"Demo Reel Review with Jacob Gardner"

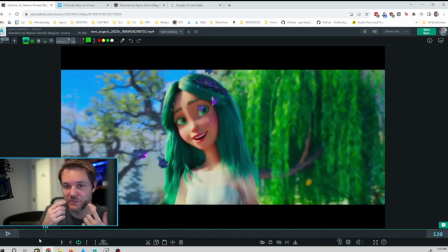And if she is going into a slightly bigger smile with an open jaw, maybe that is going to push up on her cheeks a little bit because her smile is getting wider and it's pushing up a little, which pushes up on her lower lid a little. And then if the lower lid is pushing up, you don't want to leave the upper lid locked.
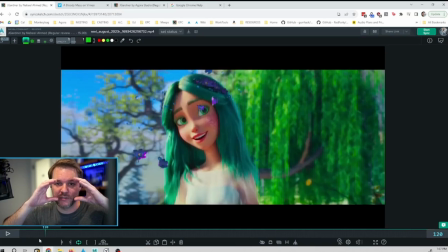You also want the upper lid to kind of compress a little bit too, so that it feels like both of them are squeezing a bit. Just a hint. It'll give this feeling of everything being a little connected in the face without going to like a new expression.
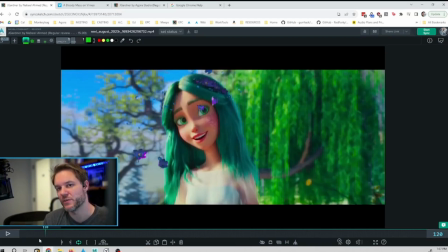It's not about changing to a different expression than what you have. It's about connecting all the pieces in the change of expression you already have.
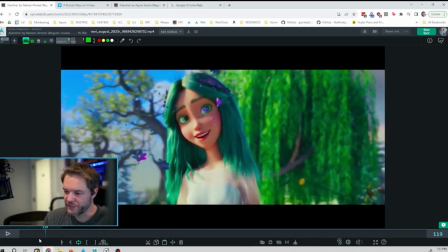All right, and then you go into a blink.
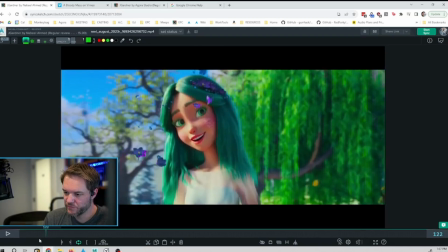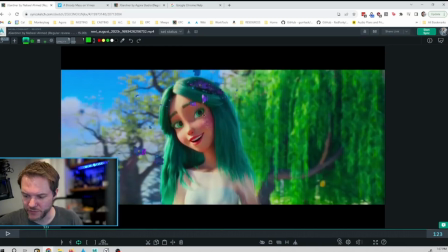It feels pretty good. There's the corners of the lids feel, whoa, that's a very big brush.
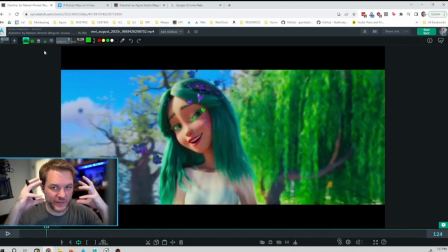Pretty locked, pretty stuck. But when we blink, all that skin moves and the corners kind of wrap around the eye a little bit. They come down and in. The inner corners you can pull towards the eye as well, because everything kind of squeezes around it. But then the lower lids actually move inward as they go towards the blink.
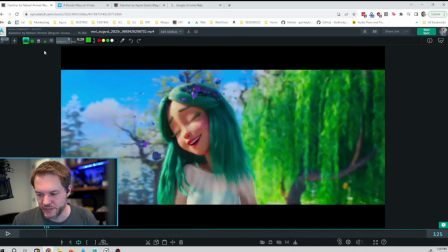And the
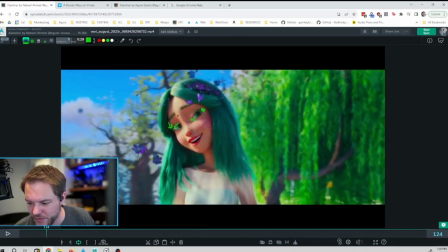outer edge of the eye lid, upper lid, kind of leads the action.
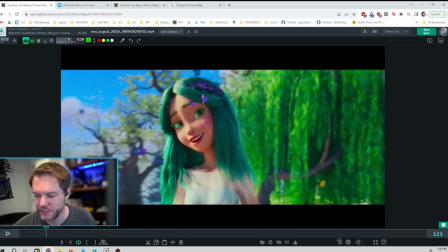So you could actually have, that's too much, but a little bit of leading like that, and then it'll feel a lot more organic.
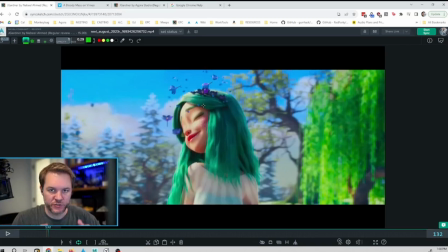Right now, it feels a little bit like just a garage door closing. It's maintaining the same shape as it goes down.
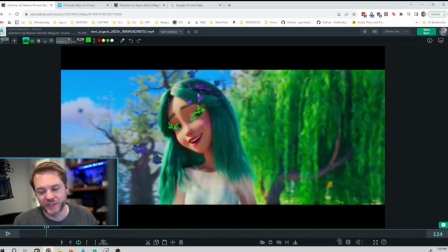Now, I'm getting very particular here, and you might not even need to do that on a shot like this anyway. I'm just pointing out extra things that you could do to add that fleshiness. Because the blink might work perfectly fine for this distance of camera,
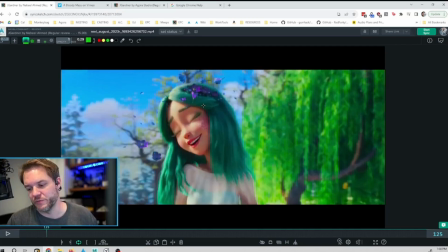for the amount that their head is moving, and you won't really notice some of those things anyway.
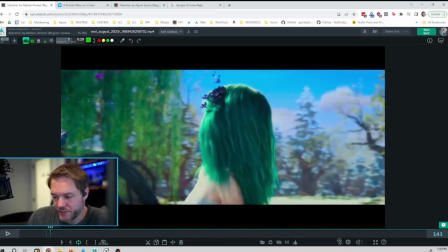But like I said, this shot works pretty well. I like this one.
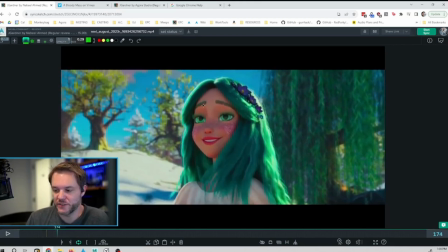Alright, so then taking those same concepts into this one, when she opens her lids right here,
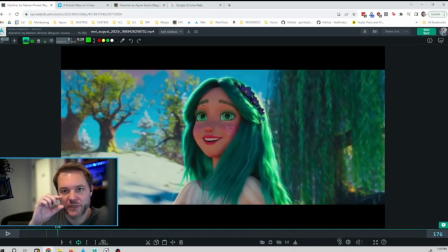you could have a little bit of the lower lid opening up a bit, because you want this whole like ocular muscle to feel like it's connected. That doesn't mean that every time the upper lids come down, the lower lids come down the same amount. It's that there's a little bit of connectivity, so anytime the eye shifts directions, the lids move a little bit with it.
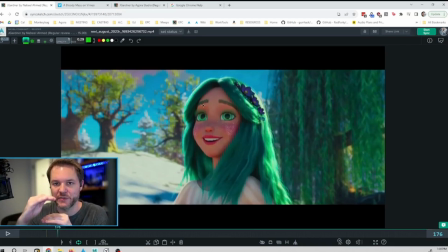I don't see that happening in here either. Or when the lid is coming down this much, you want to have the lower lid come down just a hint, or come up just a hint. It doesn't have to be equal, but you want a little bit of feeling like all the flesh is connected. And so if the muscle tenses in one spot, it's going to affect the other spot a little bit.
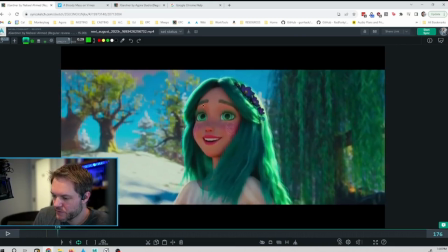And then in this one, you're kind of dropping the smile as her mouth opens. That's great. That's cool. That's a nice subtle change. It does feel a little bit like it's
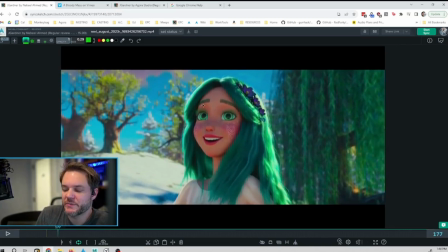like the jaw stops moving at the same time the corner of the mouth stops moving, at the same time the lower lip stops moving,
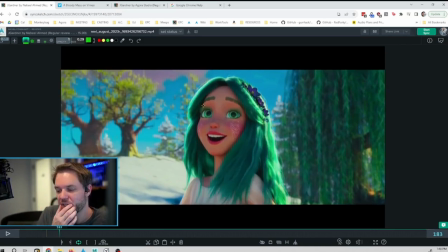and all of those things can come to rest at slightly different times with slightly different arcs, so that it feels like it's fleshy and there's different muscles firing off at different times.
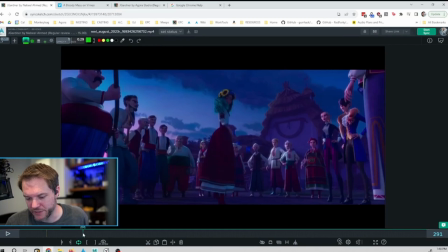This one feels really cool, especially her jump, her take right there.
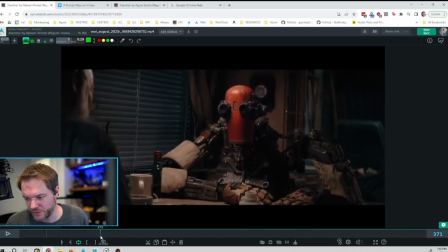Feels good. That feels good. This is really cool. I love this moment. That's very sweet.
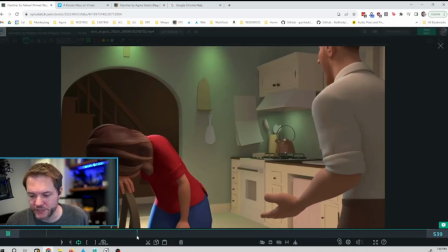This one I would consider replacing.
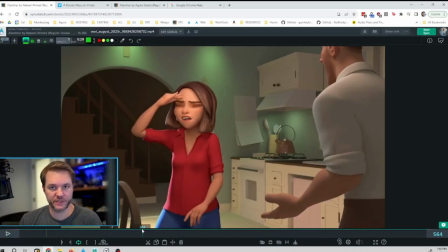So this one feels very overacted compared to a lot of the stuff that I saw from you before that is much more subtle. Not that everything has to be subtle. Much more organic and genuine.
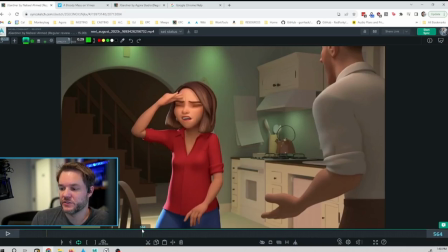This one feels very over the top. Like she's really hamming it up, which maybe she is for this moment, but it doesn't communicate the greatest thing about your acting choices, I guess.